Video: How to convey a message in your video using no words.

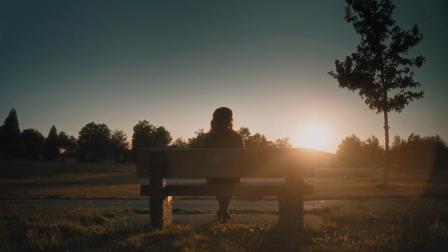[0:01]
How does a shot make you feel? It's a shot that somehow tugs at your emotions, yet not a word was spoken. This is the power of visual storytelling. Surprisingly, I found films and videos to be more impactful when there are fewer spoken lines.
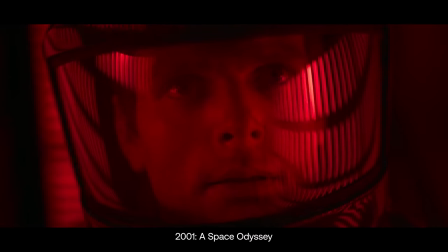[0:16]
To me, it's like how blocking one of your five senses make the other four stronger.
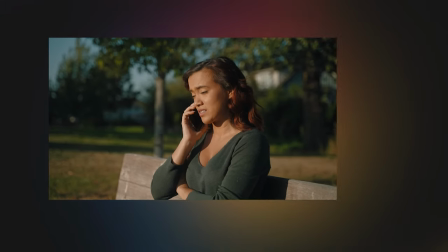[0:19]
To dive deeper into this, let's shoot a bite-sized film both with and without dialogue to compare their impact.
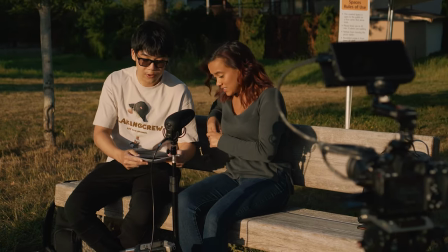[0:25]
And in the process, let's discover how you can convey an even more powerful narrative with visual storytelling.
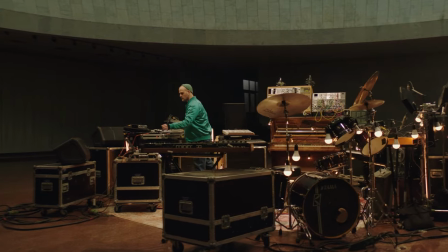[0:31]
When your visuals are skillfully combined with other cinematic tools such as music and sound effects, your story comes across even stronger.
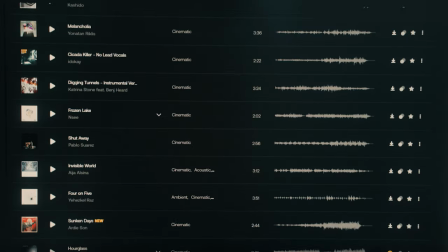[0:38]
Now I'll be using high quality assets from Artlist to help me out with that today. So where do we begin?
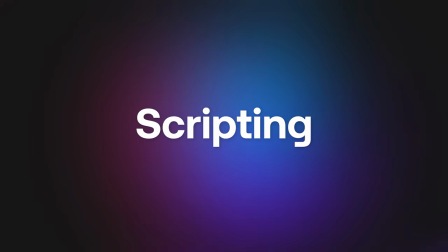[0:44]
Visual storytelling starts even before you press the record button. It begins with the script.
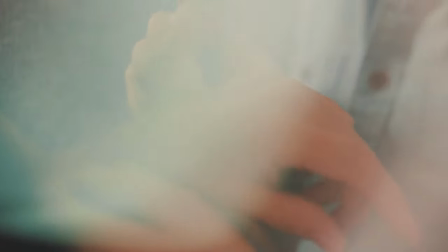[0:49]
In our mini film, we'll explore the story of a woman who loses a cherished bracelet given by her late partner.
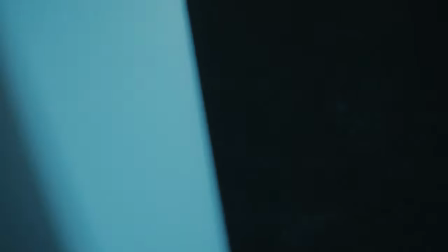[0:54]
Here's where it gets a little bit tricky because it's so much easier to just say what's happening.
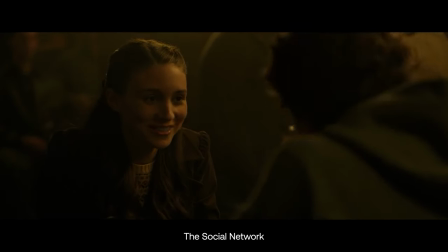[0:59]
Now you may have noticed that directors often use back and forth over the shoulder shots to spoon feed information through dialogue. But each time that I want to convey a piece of information to the audience, I have to ask myself, how do I show this and not tell it?
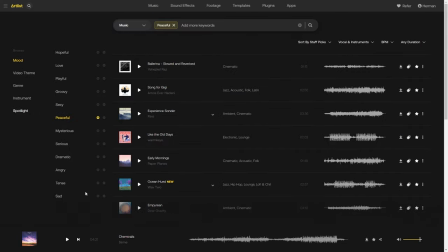[1:11]
When I have troubles forming visuals in my head, finding music right from the start is my creative hack when I need inspiration.
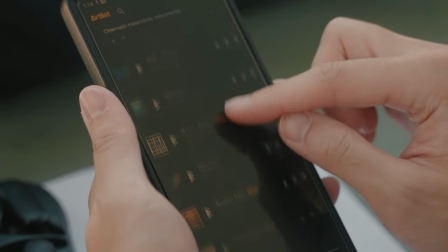[1:21]
It sets the mood for writing the script and how I want the viewers to feel when they watch my film.
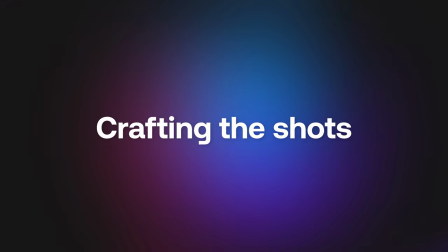[1:26]
In the non-dialogue version, the story starts with a woman sitting on a bench looking at her empty wrist. Now how can we show that she's melancholy without her just saying she's sad? Well let's do a little experiment.
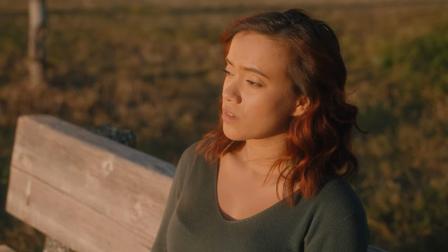[1:36]
How does this shot make you feel? What about this? Now before you start feeling like I'm making you sit through an eye exam, I want you to tell me which one of the two shots make her seem more vulnerable and small.
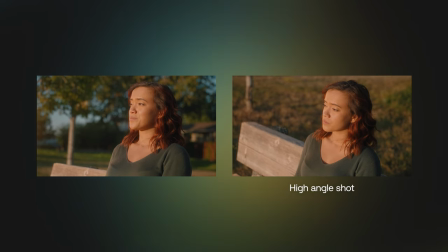[1:47]
If you chose the high angle shot, you got the instincts for visual storytelling.
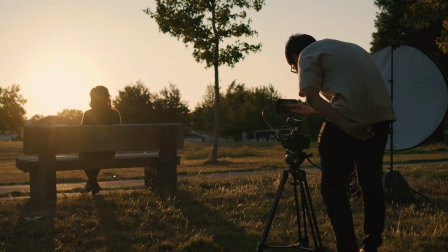[1:50]
Where you put your camera and how far it is from your subject can change how your audience feels about the character's emotions.
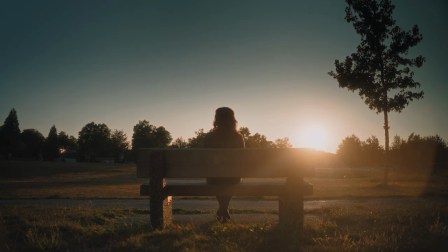[1:56]
The shot you saw at the very beginning probably made you feel like she was deep in thought and a bit lonely with how far away she is from the camera.
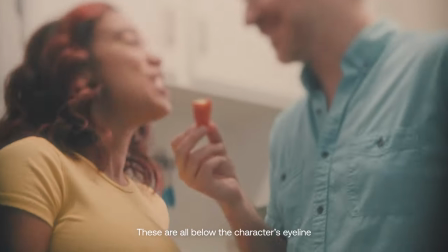[2:03]
Because I went with a high angle shot here, I saved the low angle shots for the flashbacks with her partner, showing a happier time when her heart was strong.
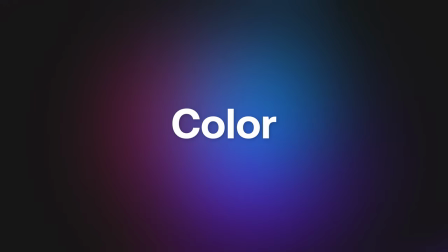[2:10]
But how do we visually convey a sense of happiness? Definitely not like this. That's more like it. Color has been a fundamental way to convey emotions across any art form.
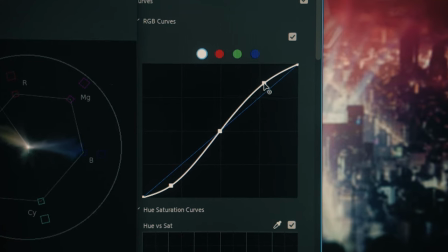[2:21]
Whether it's through lighting, wardrobe, or color grading, you can set the tone of scene by choosing your colors carefully.
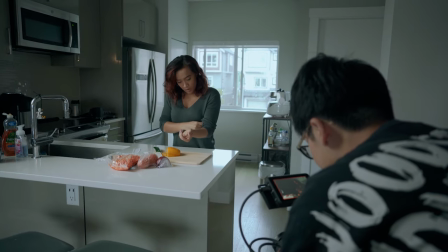[2:27]
That's why I decided to go with a cooler tone in the woman's home when she discovers that her bracelet is missing.
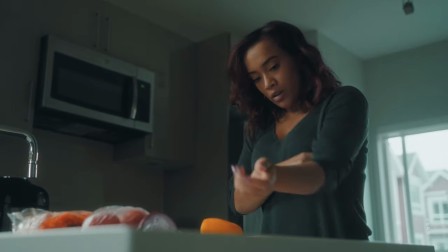[2:32]
But the first thing I usually do when I lose something is panic. Other than asking your actor to act panicky, what if we could make the camera reflect her state of mind?
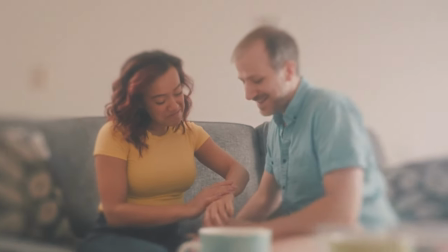[2:41]
A shot like this conveys how important the moment is because it's like the world is revolving around them, with literally the camera revolving around them.
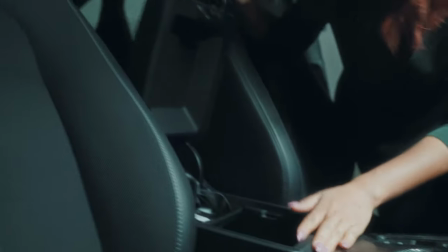[2:47]
Whereas these shots scream chaos much better than a smooth orbiting shot. It's not about just capturing motion.
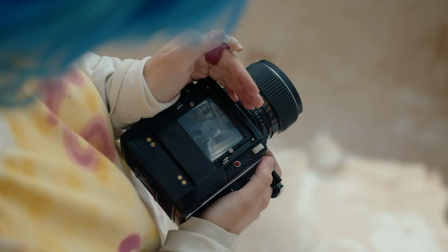[2:53]
It's about using motion to tell your story. While the key difference between a photo and a video is motion, they do share a common language, contrast. Just like color, the use of contrast in lighting will convey different emotions. Filming a gritty noir movie?
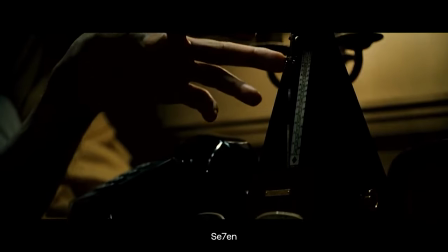[3:08]
Have the shadows darker for a more dramatic atmosphere. Want to film something a little more lighthearted? Fill in those shadows for a more gentle look. In this case, the only time we don't see much contrast is the only time that we see anyone happy.
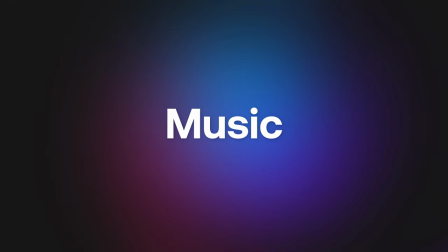[3:20]
Now, our focus has been on visual storytelling, but the age of silent films is long gone. So let's talk about an element that's strong enough to hold its own as an art form, music.
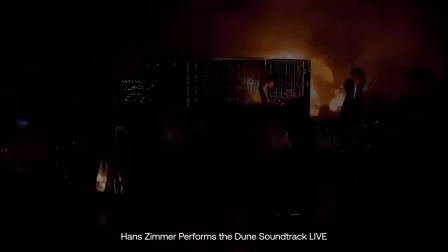[3:29]
Music is crucial in setting the tone of a scene. You can entirely change the context of your story just by using a different song.
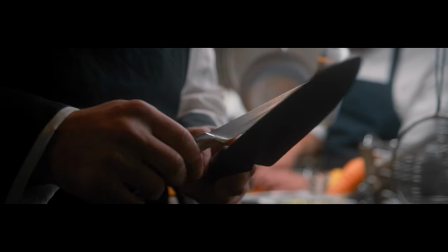[3:36]
Here's another experiment. What do you think this character's about to do?
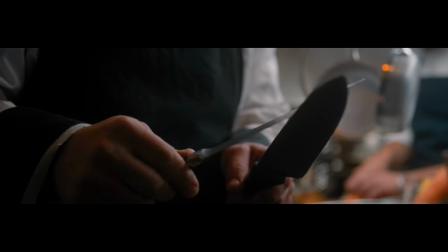[3:42]
What about now?
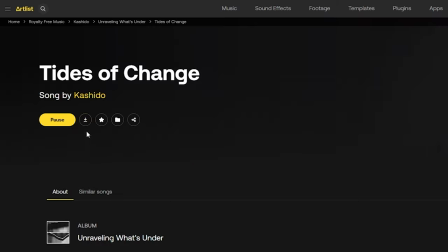[3:46]
That's why I carefully went through Artlist's filtering options to find a song that reflects our character's contemplative mood.
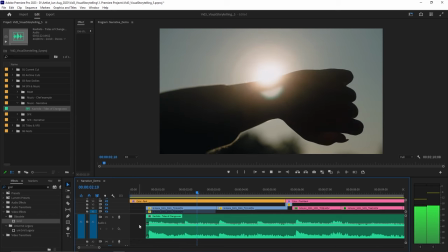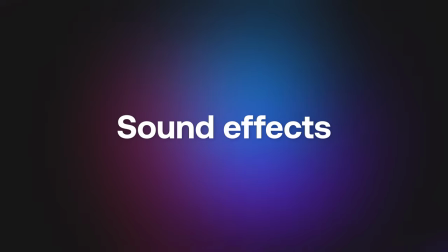[3:58]
But it doesn't just stop at music when it comes to audio. How about revealing plot points with sound effects?
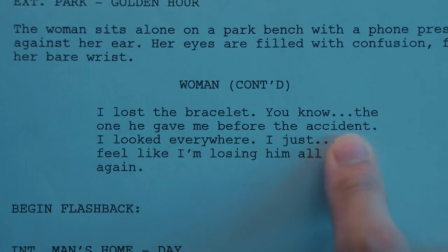[4:03]
Instead of telling you that she's lost someone, let's imply it creatively.